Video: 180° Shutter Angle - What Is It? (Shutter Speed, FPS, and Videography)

So that means following the 180 degree rule, it's gonna be at 1/50th of a second if you're shooting on something like a mirrorless or DSLR, or if you're shooting on something like we were with the red camera, you can dial that in more and get that true 180 degrees and get that 1/48th of a second.
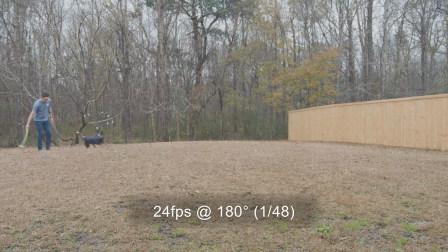(4:24)
So looking at these first few clips, you'll notice there is motion blur. Nothing seems weird, nothing seems off. It all seems natural because this is what your eye naturally sees.
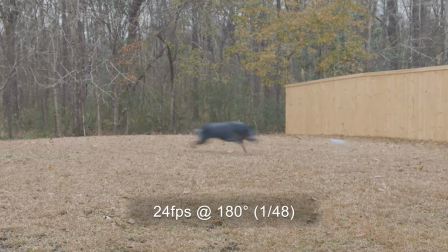(4:34)
So if we replay this clip and we pause it and then zoom in a little bit, you'll notice everything in motion, the ball and Xena, have blurred to it.
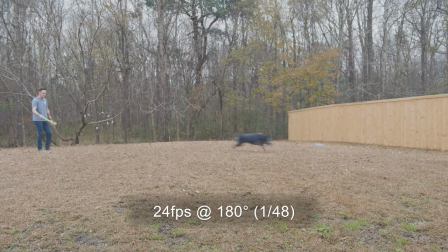(4:42)
The background is in focus, it's sharp, there is no motion blur because it's not moving. So everything in motion is going to have a little bit of blur to it. That's why you can't pause a moving shot and take a screen grab a video and get a clear image.
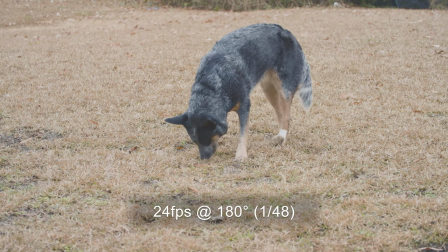(4:56)
So this next clip, as Xena's rolling around in the grass, you'll notice there is a little bit of motion blur, but there's not as much because she's not moving as quickly.
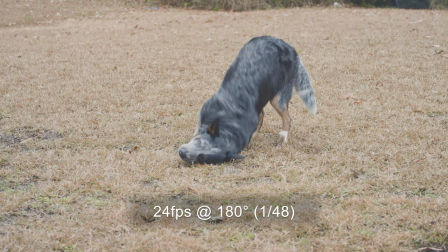(5:04)
So if we go ahead, we play this clip again, and we pause it while she's in motion, you'll notice that she's not super sharp, and that's because of the motion blur.
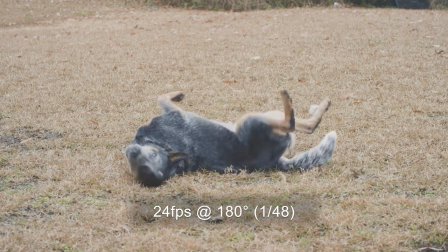(5:13)
There is less motion blur in this image because she's not moving as quickly, but you still have the motion blur and everything still looks natural. So the reason that this footage doesn't look off or abnormal is because, again, your eyes naturally see motion blur. A good way to test this is to take your hand, hold it in front of your face, and wave it back and forth. You're gonna see motion blur, and that is because this is what you see every day, and this is how your eyes work, and that's why we use the 180 degree rule. This next example is shot at 24 frames a second,
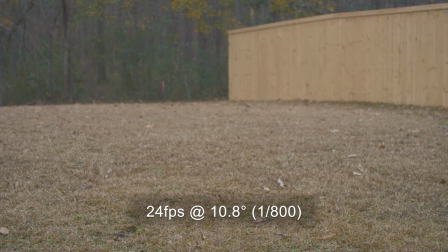(5:46)
but at 1/800th shutter speed, or at a 10.8 degree shutter angle.
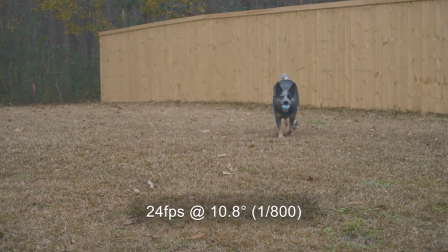(5:52)
Okay, so this clip, as we watch it, we notice everything seems off. It's a little jittery.
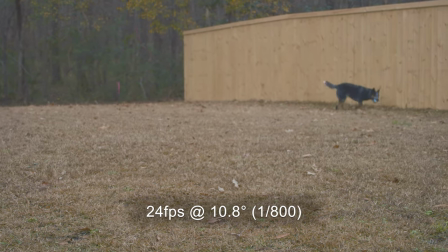(5:57)
It's smooth, but it's not smooth. And the reason it's not smooth is because there's no motion blur.
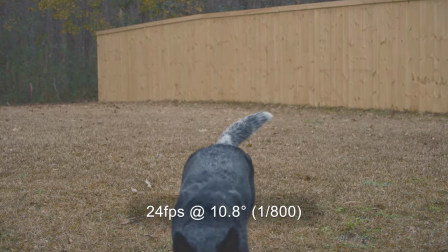(6:04)
And like the last clip, when we paused it, we had motion blur, and Xena, as she was running, was kind of blurry.
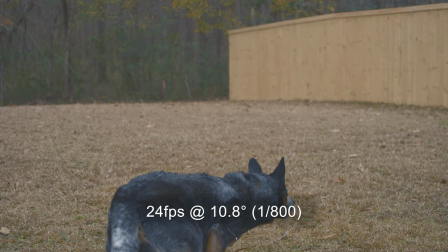(6:10)
If we pause this one while she's running, look at her. She's tack sharp. And the reason for that is because there is no motion blur when shooting at such a high shutter speed.
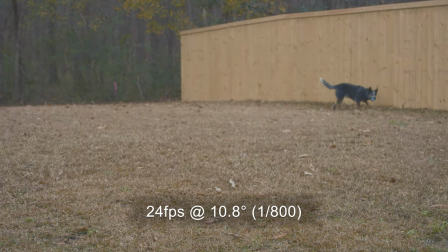(6:21)
And if you really think about video, video is a bunch of photos.
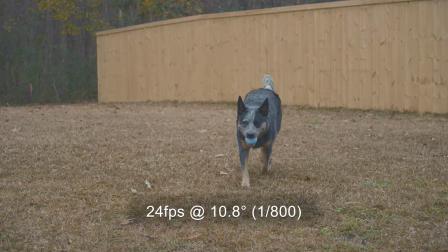(6:25)
At 24 frames a second, it's 24 photos in 1 second. At 1/800th of a second, it's 800 photos in 1 second. So you're gonna have less motion blur and everything's gonna be much sharper.
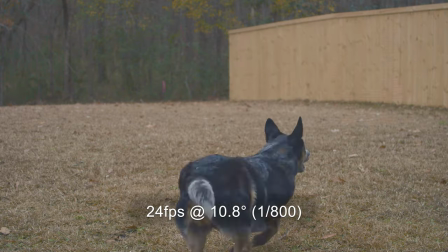(6:38)
So while it may sound good to have a sharper image, it's not gonna look right to the eye, and so that's why we follow the 180 degree shutter rule. So the next thing we're gonna do is look at two more examples, and these are shot in 120 frames a second.
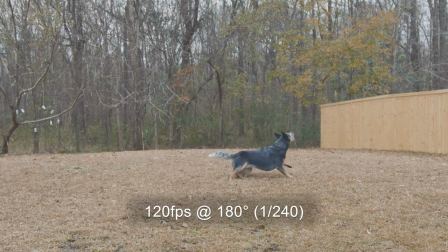(6:52)
The reason I chose 120 frames a second is because more cameras are capable of shooting at 120 frames a second, and therefore more people are using higher frame rates to get slow motion footage,
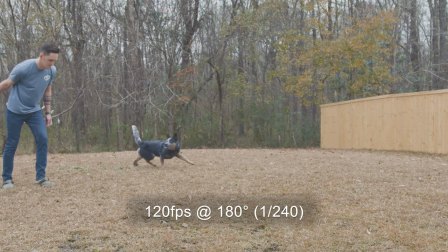(7:04)
and we wanna make sure our shutter speeds are correct. So our first example is 120 frames a second, following the 180 degree shutter rule, which sets the shutter at 1/240th of a second. So watching this clip, you'll notice there is still motion blur, even though it's 120 frames a second and it's slowed down.
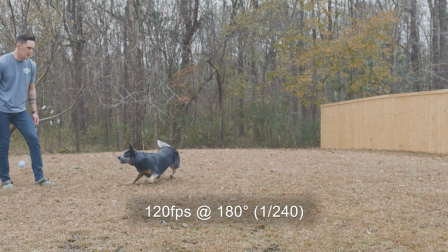(7:21)
Now, our eyes obviously can't slow down everything that we see in real time, but we still want to have motion blur when shooting higher frame rates and trying to get that slow motion footage,
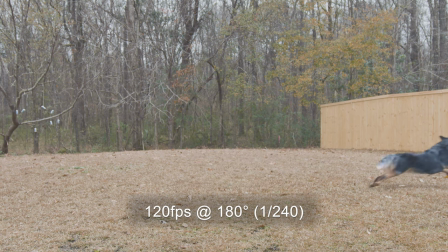(7:32)
because otherwise it's not going to look as good as the rest of the footage you've shot. Again, we can pause this one really quick. We'll notice there's motion blur on Xena, and she's not tack sharp because she's moving, and we've added motion blur to this image by following the 180 degree shutter rule. This last clip, again, is 120 frames a second. However, like the last example, we shot this with a shutter angle of 10.8 or a shutter speed of 1/4000.
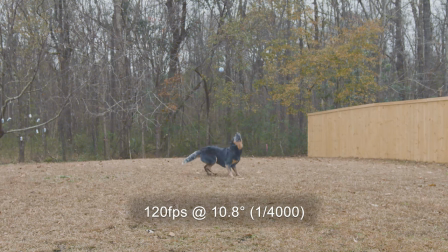(7:57)
This has again eliminated almost all motion blur, and it doesn't look as good to the eye. Everything looks a little bit off and is not nearly as natural. If we pause this one again, you'll notice that Xena is gonna be much sharper because there's less motion blur due to there being more images in a single second.